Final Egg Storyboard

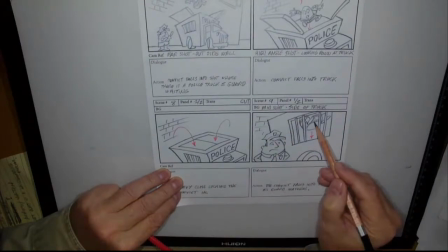1227s
So we're down at ground level, eye level with this police officer, and we see that action continue of our convict. We can see the bottom half of him here as he comes in and falls into the shot.
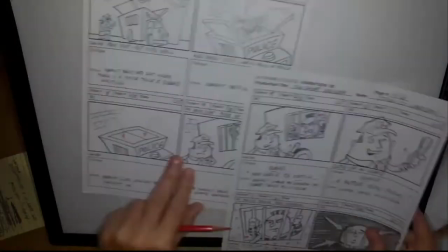1241s
And then the second pose, here's page 6, the last page,
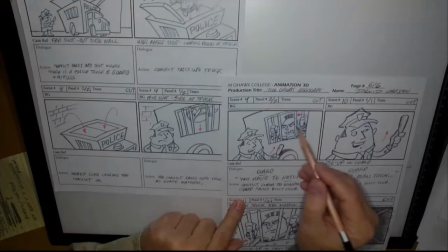1246s
and him now coming up and holding onto the bars and angrily looking at the prison guard.
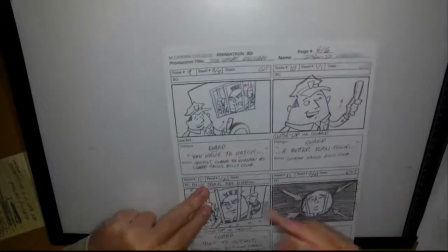1252s
And this is where he delivers his line. And now, since he's talking, he starts that dialogue here. We have guard. You have to hatch and then split that sentence.
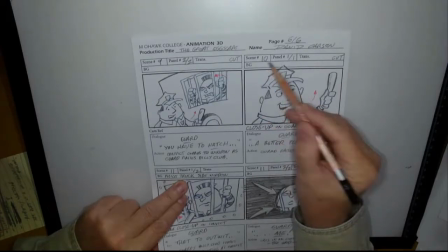1261s
So now we've cut in closer to scene 10, and it's 1 pose because it's just dialogue here,
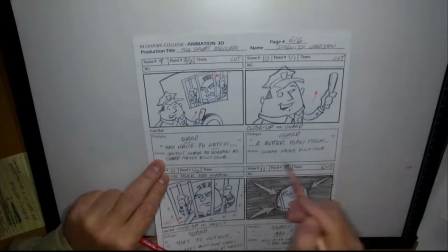1268s
and it's very little dialogue, so it's going to be a quick shot. Guard, a better plan then,
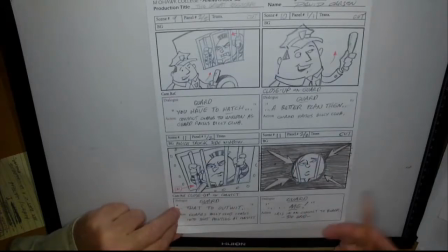1273s
and again, I broke this down quite a bit in different shots.
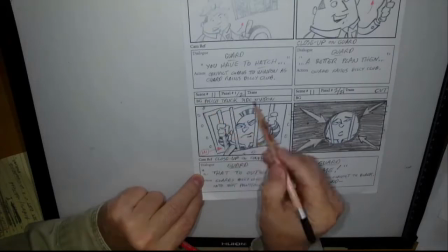1278s
And then cut scene 11, of which there's 2 panels of him.
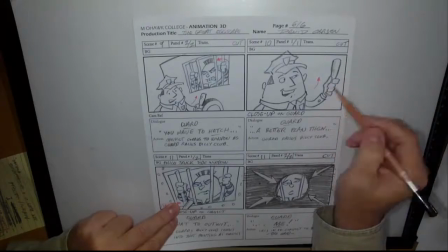1283s
Again, I'm hooking this up. He brings his little baton here as he's talking.
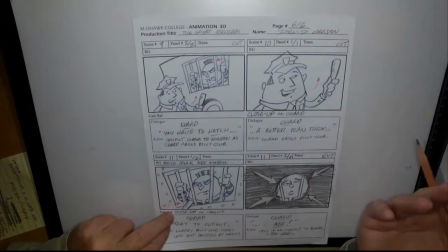1288s
So I'm thinking action, poses. What's the policeman doing? Not just sitting there talking. He's emphasizing his dialogue by bringing his hand up, his baton,
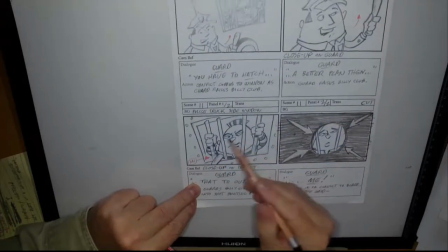1298s
and then he points at our convict in the paddy wagon with the bars. And this little mark here is that tip or the top of that baton,
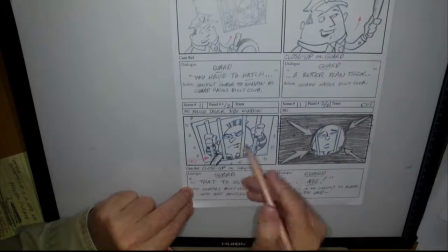1312s
billy club, coming into the shot, and our character here looking at it and looking miserable, and him finishing, the guard finishing his sentence, going, "You have to a better plan than that to outwit," and then the very end, me,
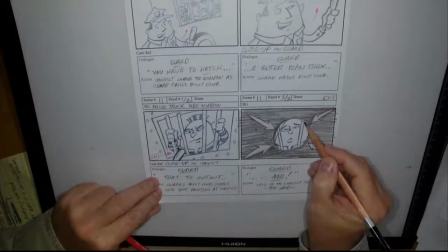1328s
and that old style of having this iris kind of
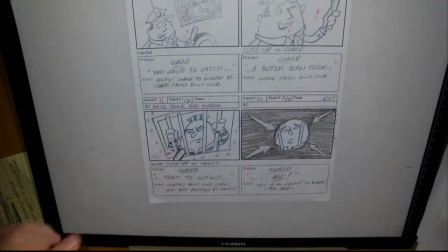1335s
come in. It's not the camera coming in, but the instead of fading to black or something like that,
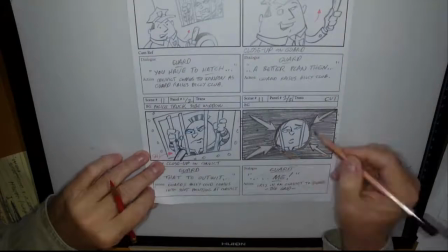1341s
have this iris coming in and lingering on his face and his dejected expression.
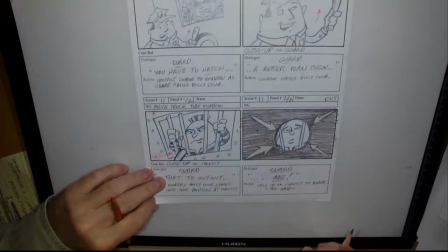1347s
And then we go to the end and final up the story. Okay, so all in 6 pages, 11 scenes.
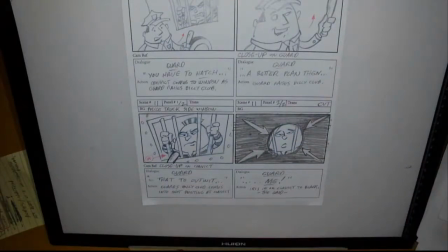1354s
Almost every scene had at least a couple of poses, maybe 1 or 2 exceptions of that.
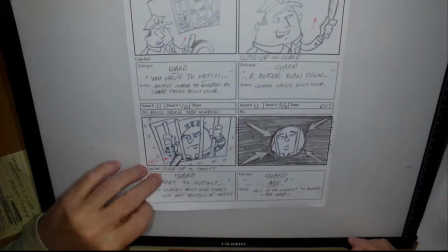1360s
And many of them had multiple poses, 3, 4, 5 poses going on.
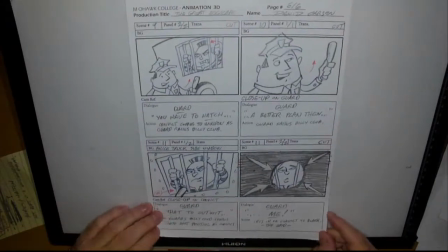1365s
So this is what I'm looking for, and I'm hoping this is where you can refine and get your storyboard working to this degree.